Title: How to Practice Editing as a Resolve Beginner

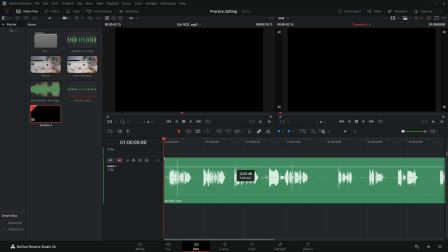So here's the VO that I recorded. I was just kind of channeling my inner child here.
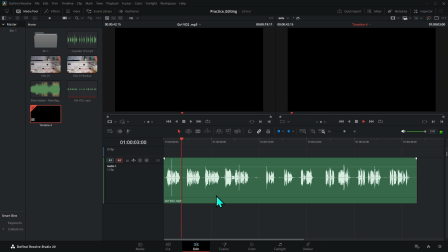I love making cookies with my mom. I love making cookies with my mom.
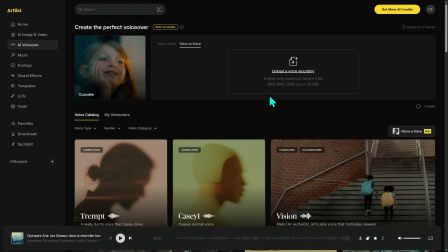I love making cookies with my mom.
And then I uploaded this to the voiceover thing, and it gave me this.
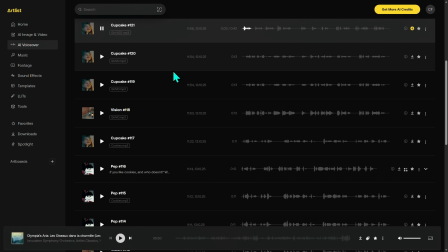I love making cookies with my mom. I love making cookies with my mom.
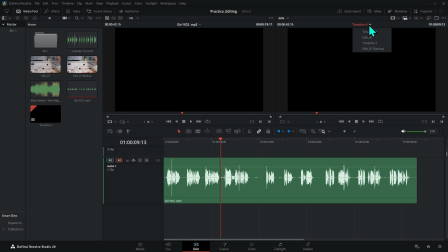And it sounds, I mean, so real. Now we have this VO, which I have a lot of control over the performance here.
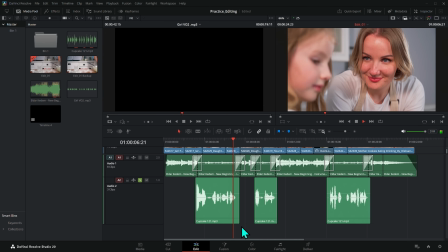I like making cookies with my mom. I like getting messy.
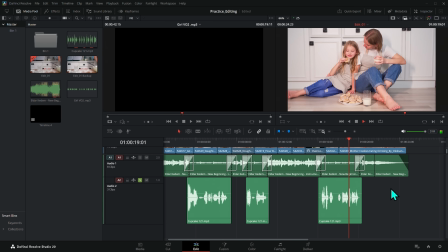And the best part is eating them after we're done.
And I threw that in to make the story.
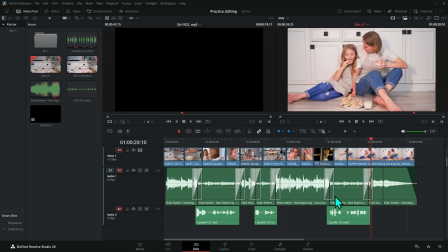And then this is something else that you can practice too, is cutting your music and bringing the levels down to kind of dip it in volume when that dialogue comes in. This is a really essential skill, is dipping that volume down so that you can hear the voiceover. You can do that a few different ways.
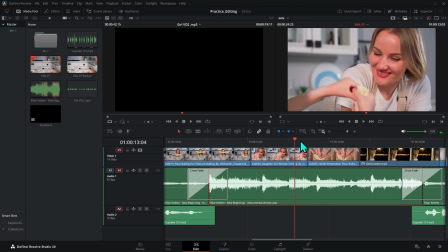The way that I like to do it is to select this and make a couple of cuts, and then you can take the volume line and just push that down. Select these transitions. I'm just holding Control to select both of these and hit Control T. That's gonna add a crossfade transition,
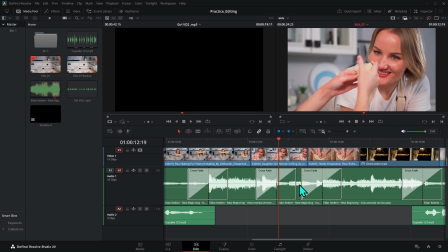and it's going to start at one level and then move it down when you move this down like this. It's a quick way to fade things up and down. Great way to dip your music.
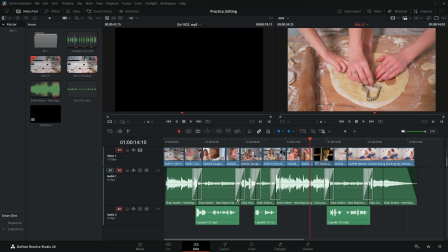And then we just put the VO underneath it. And so practicing actually doing that on a project that you don't have to be stressed about, that you're just kind of playing around. So, so helpful. Opening up the mixer and double clicking on the EQ and playing with the EQ.
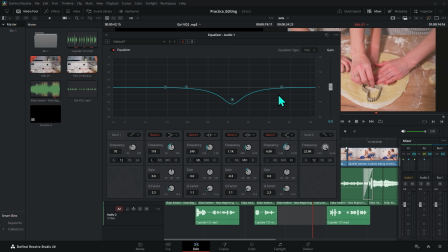This is just what we call a little dip here. This is about where the dialogue sits, and we're just making the music quieter in the frequencies where there's dialogue. Then if we double click on this DY, we can add dynamics to the voiceover, which is basically making the loud parts quieter and the quiet parts louder.
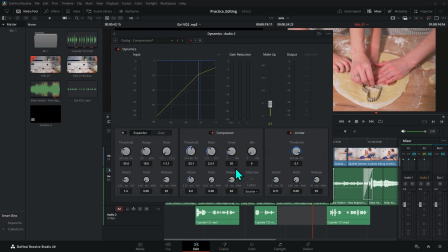Play around with this. Learn how this works. This is so, so important for making good audio.
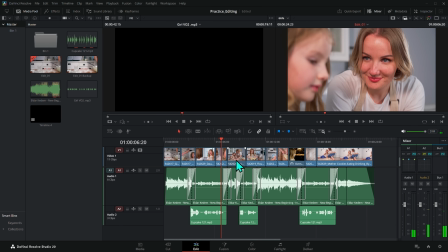Then as you work through this, you'll probably start to notice problems with the color. Like for instance, her face is really kind of red and bright.
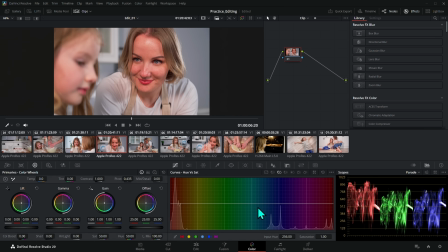So at any point we want, we can switch over to the color page and we can start messing with the colors.
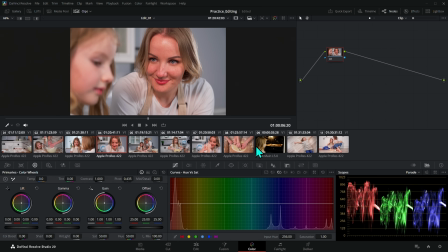And so start asking yourself, okay, what kind of tools do I need to learn in the color page to fix these kind of problems, right?
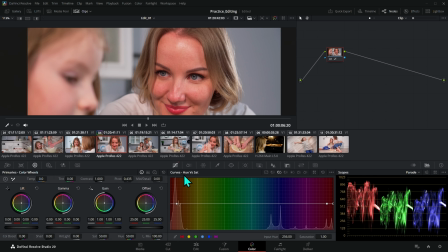So her skin is a little bit red here. One thing that we can do is use this hue versus saturation curve, which is kind of behind the custom curves here. It's right over here. It's this third little icon here. I can click on her forehead and just kind of drag like that. And that's going to make control points here on these curves. And I can take the saturation of the reds down a little bit.
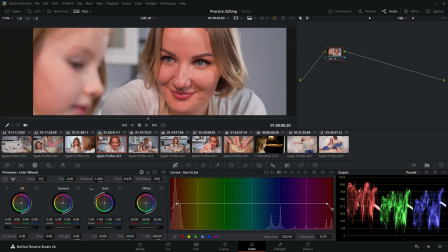I can just kind of bring those down a little. And that's going to take some of the red away from her forehead.
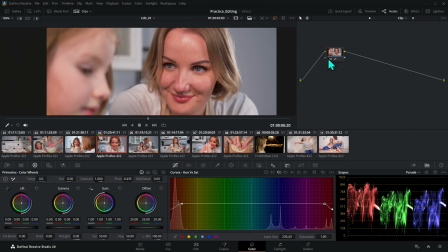So we'll just kind of widen this out a little bit. So here's before and here's after. So it really makes a big difference making that skin not be so electric. And maybe that's something we want to add to all the shots.
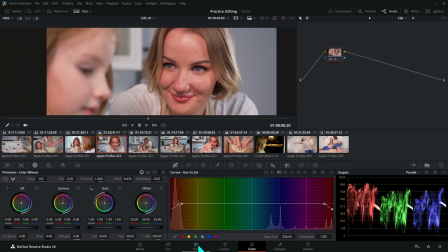And depending on how into color or how into editing or sound or anything you are, you can decide to go into any of these realms as deep as you want.
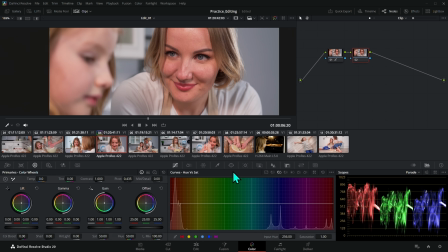So I personally love color. And so I'd be practicing things like, how do we make her lips bright red? Well, I could select this with a window like this and track it back and forth.
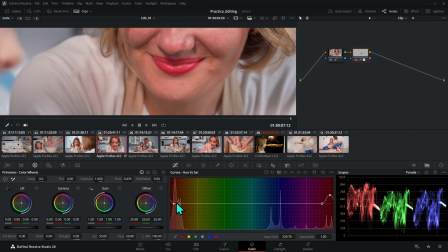And again, we'll select that hue and really push up those reds for her lipstick.
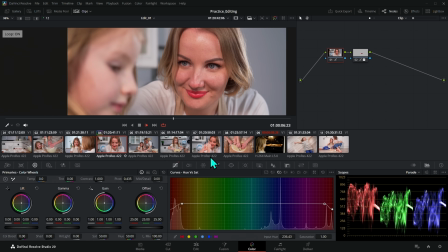And now she has bright red lipstick.
With my mom.
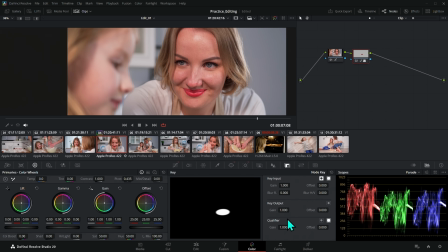Maybe that's a little too strong. We could take this and go to our key output and take that gain down and kind of split the difference if we want.
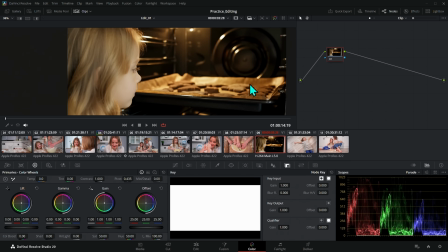How do we fix this shot that looks a little bit too green compared to these other shots? We can take the tint a little bit towards magenta, kind of flip in between these shots and get used to fixing them, right? Maybe take the temperature a little bit cooler. How does that look?